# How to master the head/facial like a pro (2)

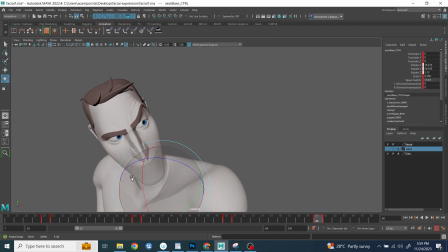Then once you get this one first, once you achieve that, then you can only purely focus on the facial expression and start to improve the line of action of the eyebrows, the mouth shape,
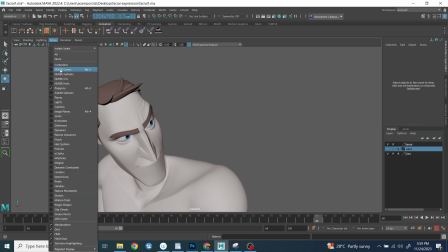blah blah blah, right? But first it's important to get right the direction, okay?
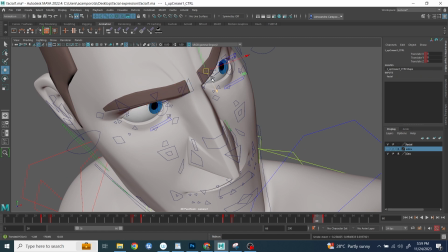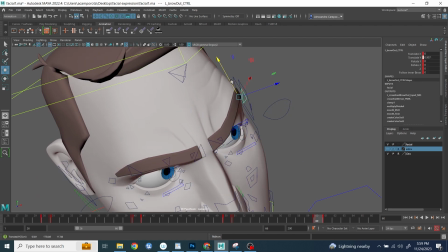See me also here, for example, the eyebrows are so low that you don't see the upper lids anymore. Back then, I thought it was a problem, like I always need to show the upper lids or something, always needs to be there, but actually that's not true.
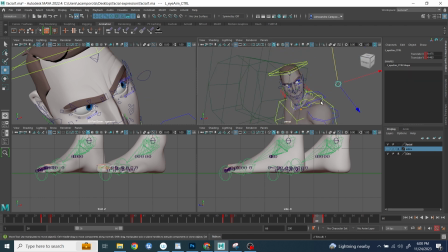When you do more stylized animation, it's okay if the eyebrows go so down, push so much down, that you kind of lose a little bit the upper lids, right? Almost like the eyebrows became the upper lids. If you see in the left eyes, you see that the eyebrows cutting
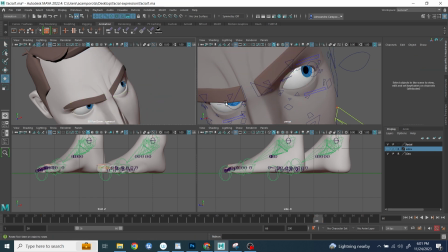three-quarter, one-third of the pupil, and also could be a cool stylistic choice.
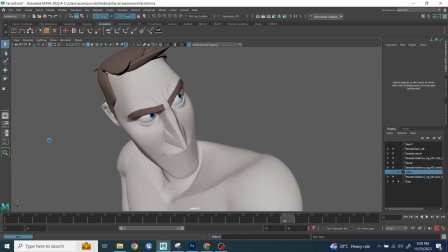Okay, and then see me also adjusting a little bit the entire eyes to give it a little bit better of freedom here.
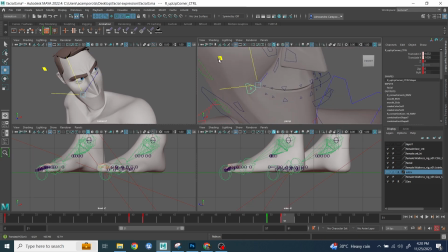And I was moving obviously to the smile.
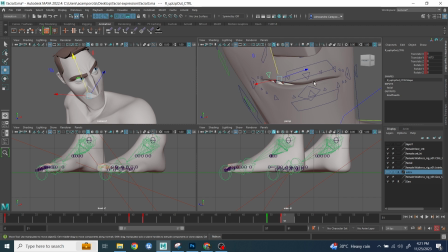You see me here just sculpting little by little.
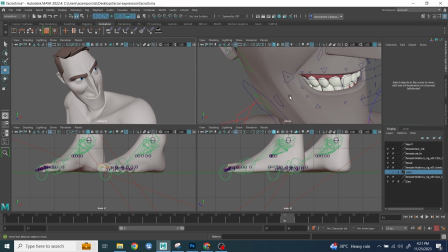And by the way, guys, if you want something more in depth about facial expression, because here I did it very quickly, all right? But if you want to see a little bit more in depth about facial expression, understand the design and everything, there is another tutorial always on my channel.
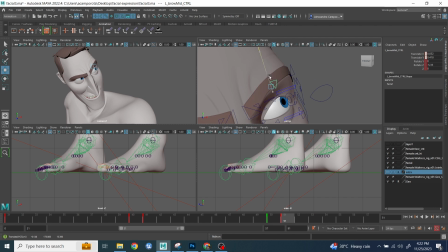Always recommend you to go and take a look, all right?
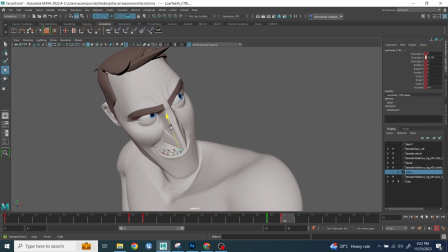Another thing to notice, I always want to make sure that I can see very clearly the teeth.
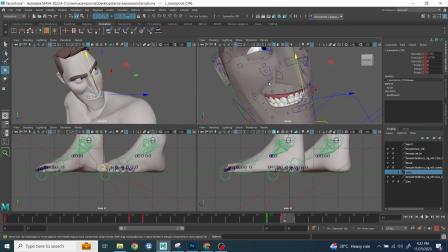So it's important to translate the teeth to make sure you're getting the right mood again, right?
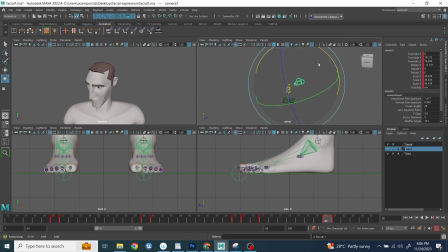You're getting the right line of action expression here. Right, guys, and here you see me repeating more or less similar process. Again, it's an upward is a down camera in the sense that the camera is again looking down.
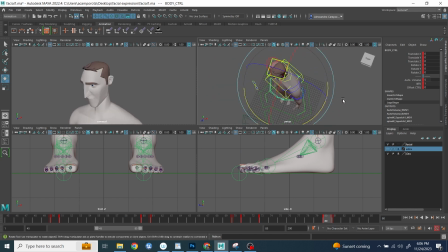But again, this is completely different mood, obviously, right? I wanted the still we're going with the same idea that the body is facing one way and the head to another one. Because doing that, with a sad facial expression, with the eyes looking
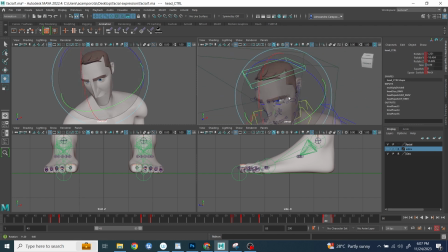bottom left, okay, it will make the character look like he's thinking about something, okay, he's thinking and reflecting on his own emotion, all right, plus being reinforced by the fact, that the expression of the eyebrows and the mouth, he looks very sad.
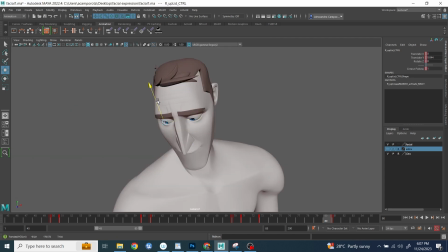But you see, like, again, framing it in this way, as the mood is a lot stronger, okay.
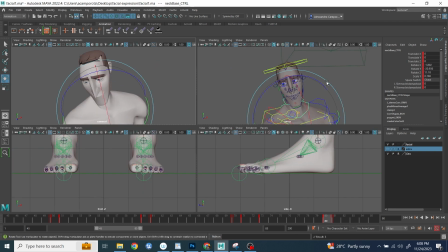So sometimes you see me adjusting the position of the eyes to see what could be best.
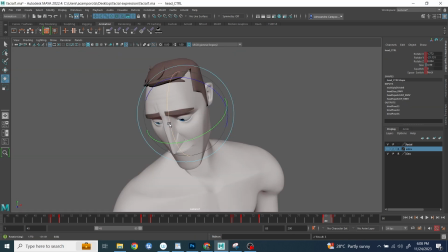But again, as you notice, when I do those things, I'm always quite subtle with these things.
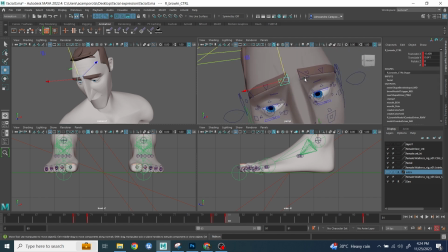All right.